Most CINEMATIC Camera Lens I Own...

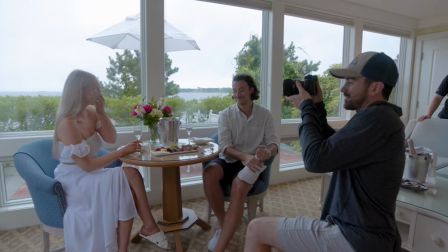[4:04]
You can basically point this lens at anything, and you'll see it from a perspective that you've really never seen it from,
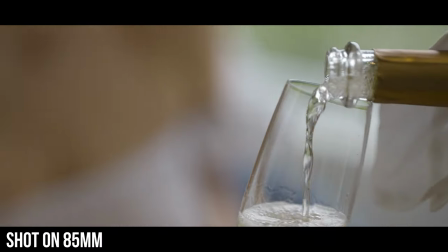[4:10]
making the shots stand out in your brain because it just can't ignore the pattern.
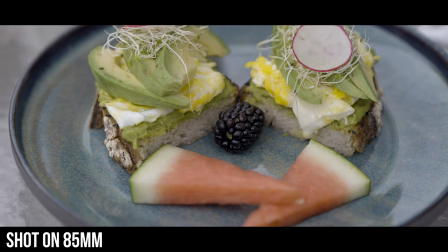[4:14]
Just shooting some of the breakfast scenes for the resort, I found myself drooling over how good the shots looked, despite the fact that it's really just a couple sitting at a table eating food together.
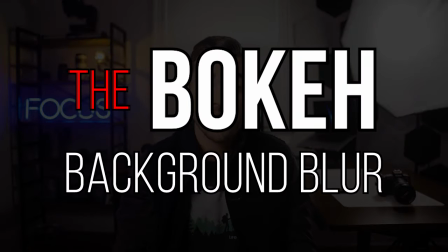[4:23]
Now, this brings me to my second reason, which is bokeh, or background blur. This lens has a long focal length and a fast aperture at f1.4.
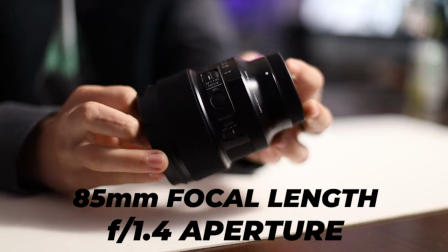[4:31]
Put these two factors together and you get some serious background blur. Now if you're wondering how it compares to the amount of background blur on the 24-70, here are two shots stacked next to each other.
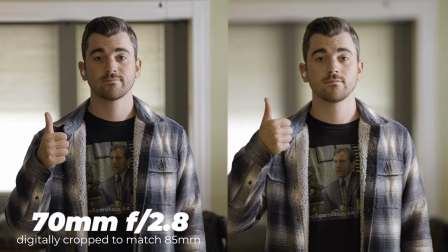[4:41]
24-70 all the way zoomed in on the left compared to the 85mm on the right.
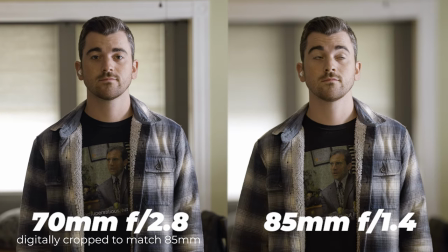[4:45]
There are obviously two different focal lengths, but the difference in background blur just adds such an X factor to the quality of the shots. For some reason, the word we just kept using to describe it was butter.
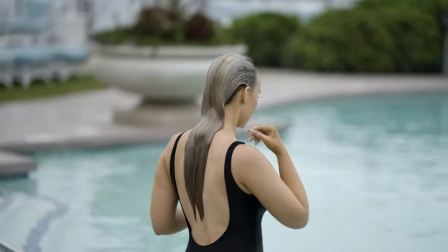[4:55]
The bokeh makes the shots just look so smooth and so dreamy no matter what you're really filming. Up next, we have the versatility. Now I know what you're thinking, Anthony, if you want versatility, use a variable zoom, like the 24-70 or the 16-35, not a prime lens. But hear me out, this lens is actually extremely versatile. First off, the detail shots with this lens are phenomenal,
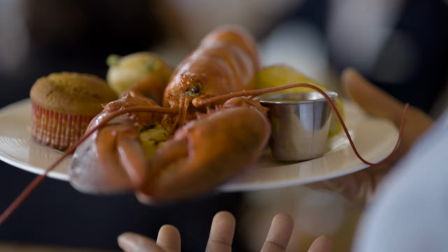[5:17]
allowing the viewer to focus intently on just one subject due to the background blur, not to mention they're freaking sharp.
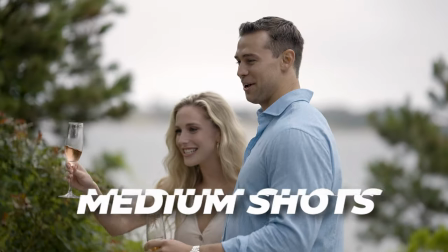[5:23]
You can also easily capture solid medium shots of small groups or just a single person.
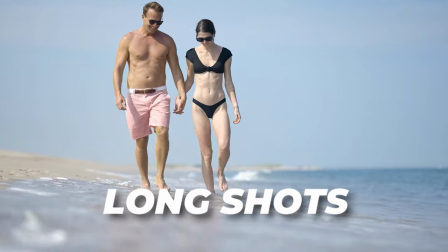[5:28]
Then finally, we also have spectacular long shots where our subjects' full bodies are shown while keeping that scene compression looking beautiful. And here's a great example of just how valuable that is. With the resort shoot, every time we had the pool area reserved for just filming, the weather seemed terrible. It was either cloudy, raining, it was useless. So eventually, we were forced to film during peak hours where tons of guests were still at the pool.
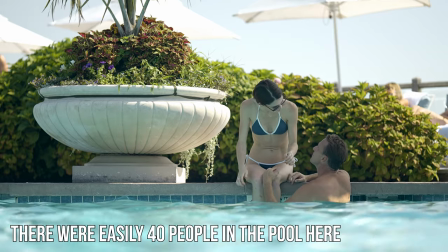[5:52]
The 85mm focal length allowed me to film full body shots of our talent while keeping practically everyone else out of the frame.
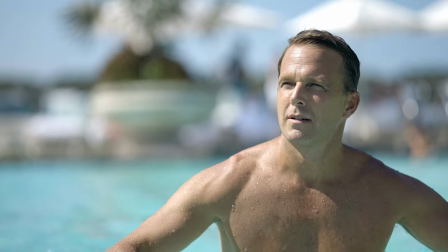[6:00]
And then the background blur due to the low aperture made sure that even if someone was in the frame it wasn't really distracting because they were so blurry. I found that if I was creative enough and willing to move my body in order to get the shots I could cover a full spread of angles all with the same lens helping to maintain that dream vacation feel we were aiming to get with these commercials. Now quick pause in the video here, I just wanted to thank you for watching this far and if you are finding the content valuable, can you like this video and subscribe to our channel as it really does help with the YouTube algorithm. Moving on though, reason number four, I think 85 millimeters is one of the longest focal lengths that you can still use handheld and my goodness, do they look good. Personally, I really enjoy filming handheld.
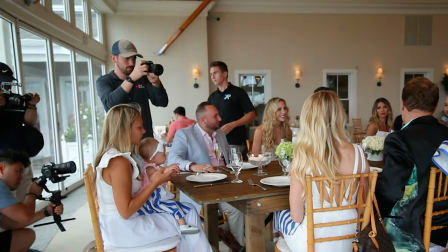[6:40]
It gives a super organic feel to the video, almost as if the viewer is in the scene with the subjects, drawing them into the action. The issue though, as your focal length increases, the bumps and the micro shakes become more and more evident to the point where it's just too much. For example, I would never go handheld at 200 millimeters on my 70-200 that I have. Even with the image stabilization, it just wouldn't be able to hold it steady. The 85 millimeter paired with a little in-body image stabilization from the a7S III, sprinkle in a little warp stabilization and maybe even add some slow motion, and the handheld shots look amazing.
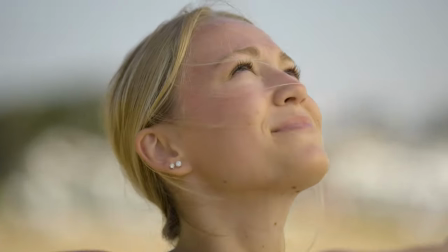[7:14]
So great that I found myself filming almost exclusively handheld on the 85 for the entire week-long shoot. Considering our second camera was a 16-35 mounted on a Ronin, I felt like the shots paired together nicely and broke up the pacing so it's not just a constant stream of perfectly smooth wide shots or all tight and handheld.
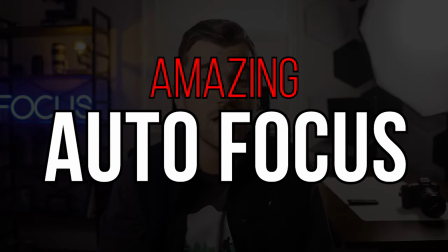[7:33]
Okay, reason number five is the autofocus. With their newest round of cameras, I think Sony has finally reached the top tier level for autofocus. And the last thing I'd want to do is slap a lens on there that doesn't take full advantage of that autofocus. Despite the fact that this lens is made by Sigma and not Sony, the autofocus is still amazing.
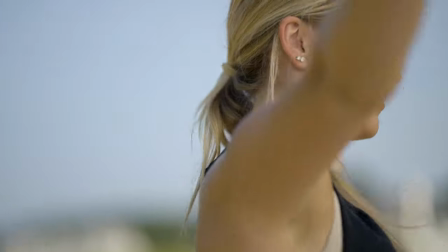[7:53]
I found that no matter what type of scene we were shooting, I could always count on the autofocus to nail whatever creative vision I had in mind.
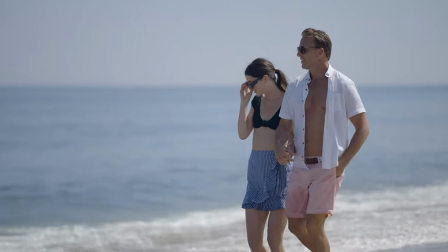[8:00]
Whether that was just tracking faces throughout a scene as they moved closer or farther from the camera,
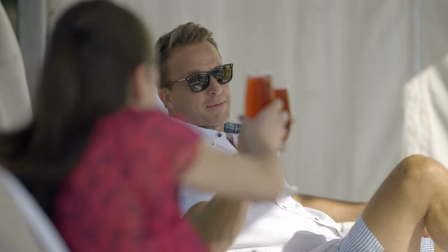[8:05]
or dynamically switching between subjects using spot focus or just simply tapping on the screen, it was a breeze using this camera and lens combo.